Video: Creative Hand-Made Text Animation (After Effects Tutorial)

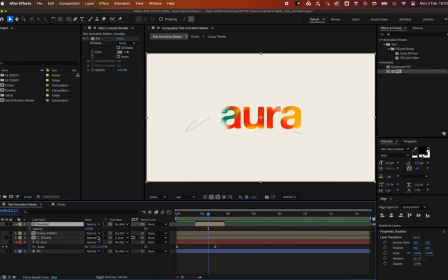And maybe even decrease the opacity a bit.
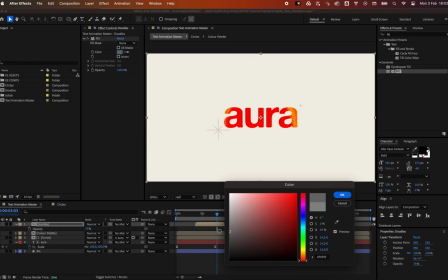Let's make them a bit darker now to make them slightly more prominent.
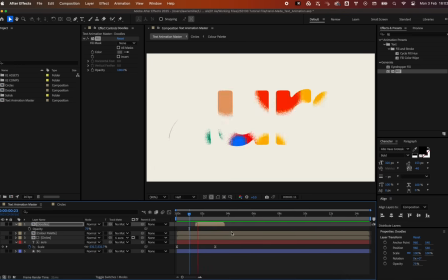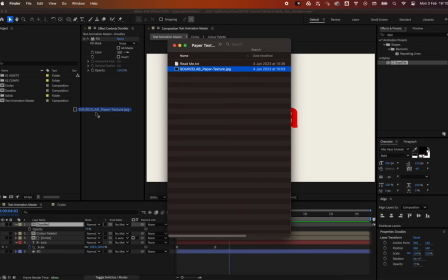To tie it all together, grab a SourceLab texture from sourcelab.shop and scale it down, rotating it to best suit your composition size.
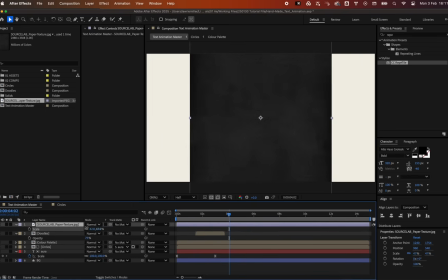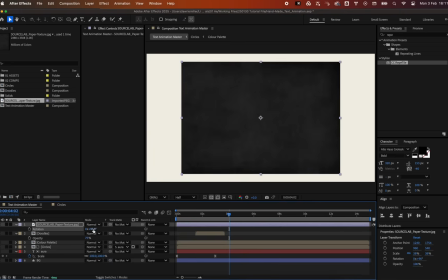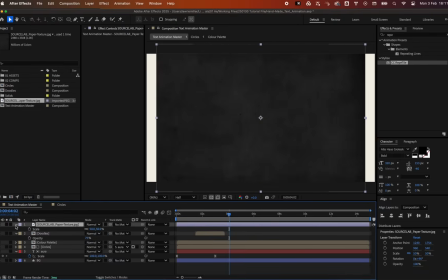Set its blend mode to screen.
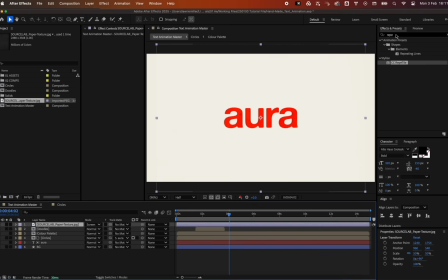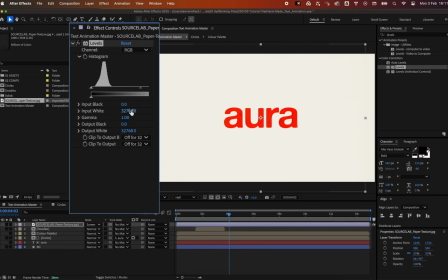Add a levels effect and tweak the black and white values for a subtle grunge effect.
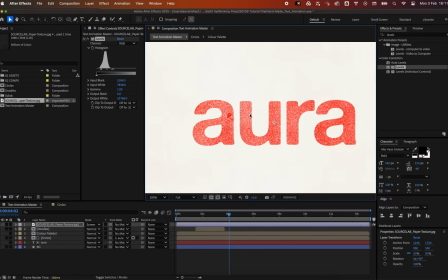As you can see, this takes some color away from the text, giving it a hand-printed feel.
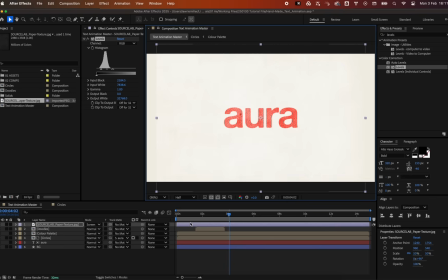Then, use the repetile effect, expanding it to 2000 in all directions.
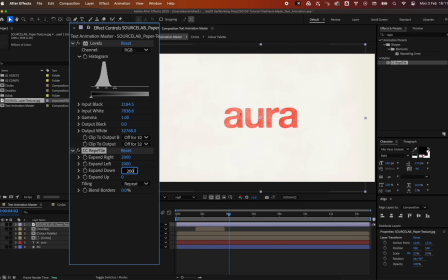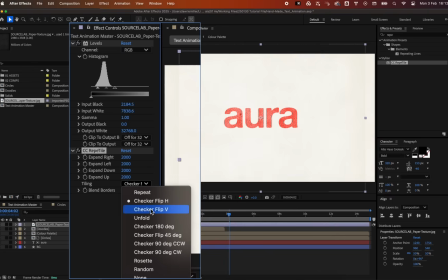Change the tiling to character flip V and blend borders to 50% for a seamless texture.
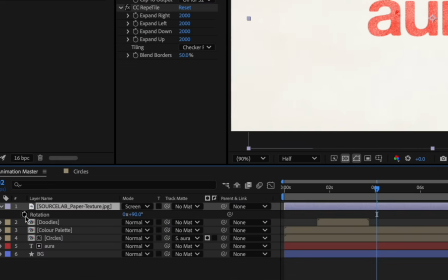To create textured movement, add the following expression by alt-clicking the rotation property of the texture.
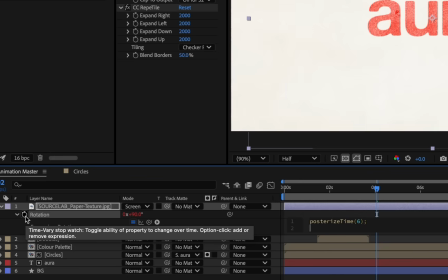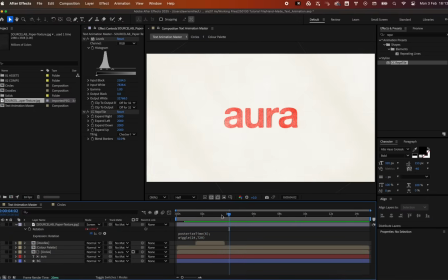Adjust the levels to get the desired effect. To add even more texture depth, duplicate the texture layer and change its blend mode to multiply.
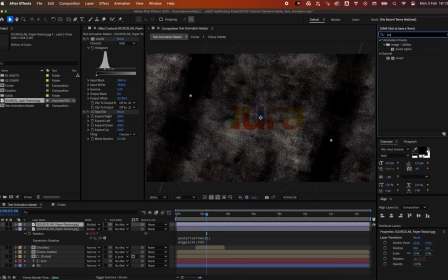Add an invert effect to the top.
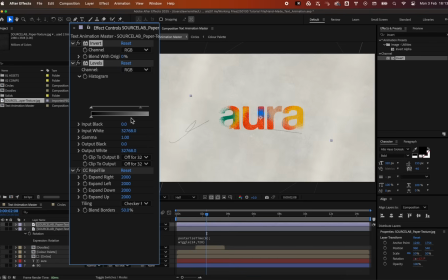Reset the levels effect and slide the values in for a darker, paper-like texture.
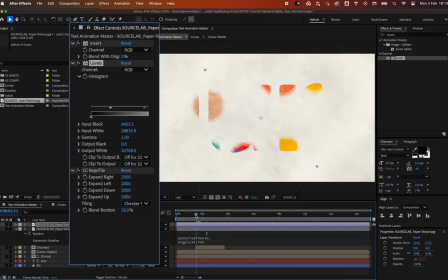It may take some tweaking to get a nice subtle effect. Thank you.
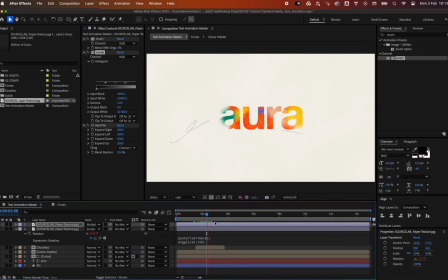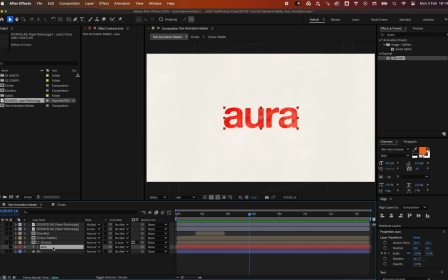We can also add slight texture to the text edges by applying a turbulent displace effect.
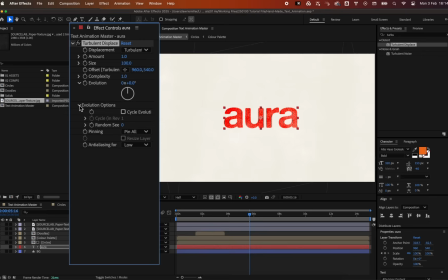Set the amount to 1 and size to 100 for a subtle boil effect. Then add the expression time *6 to the random seed property.
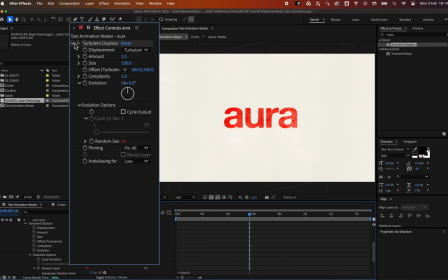Duplicate this effect and change the amount to 30 and size to 2 for a finer rough edge texture.
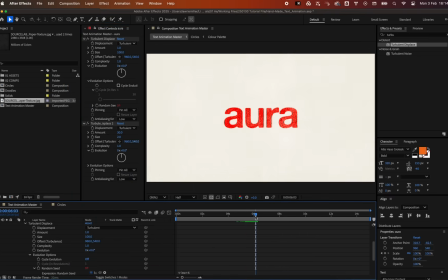This creates a nice textured boil, reminiscent of handmade animation techniques.
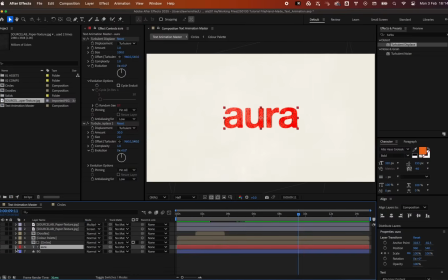As a final touch to perfect that classic hand-drawn feel, add an adjustment layer with a posterize effect and set it to 12 frames per second.
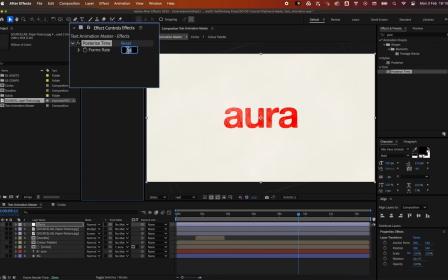And there you have it! A bold, print-inspired animation with smooth motion and a handcrafted feel.
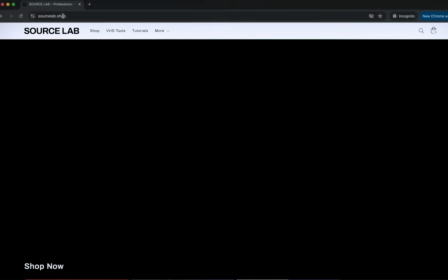If you want to speed up your workflow, grab Doodle Motion from sourcelab.shop, it's a huge time saver.
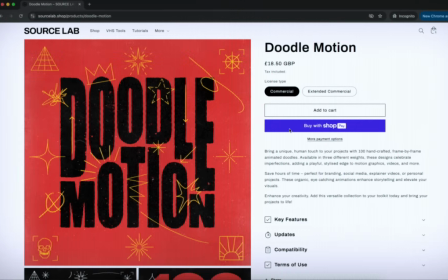Don't forget to like and subscribe for more creative motion graphics tutorials. See you next time!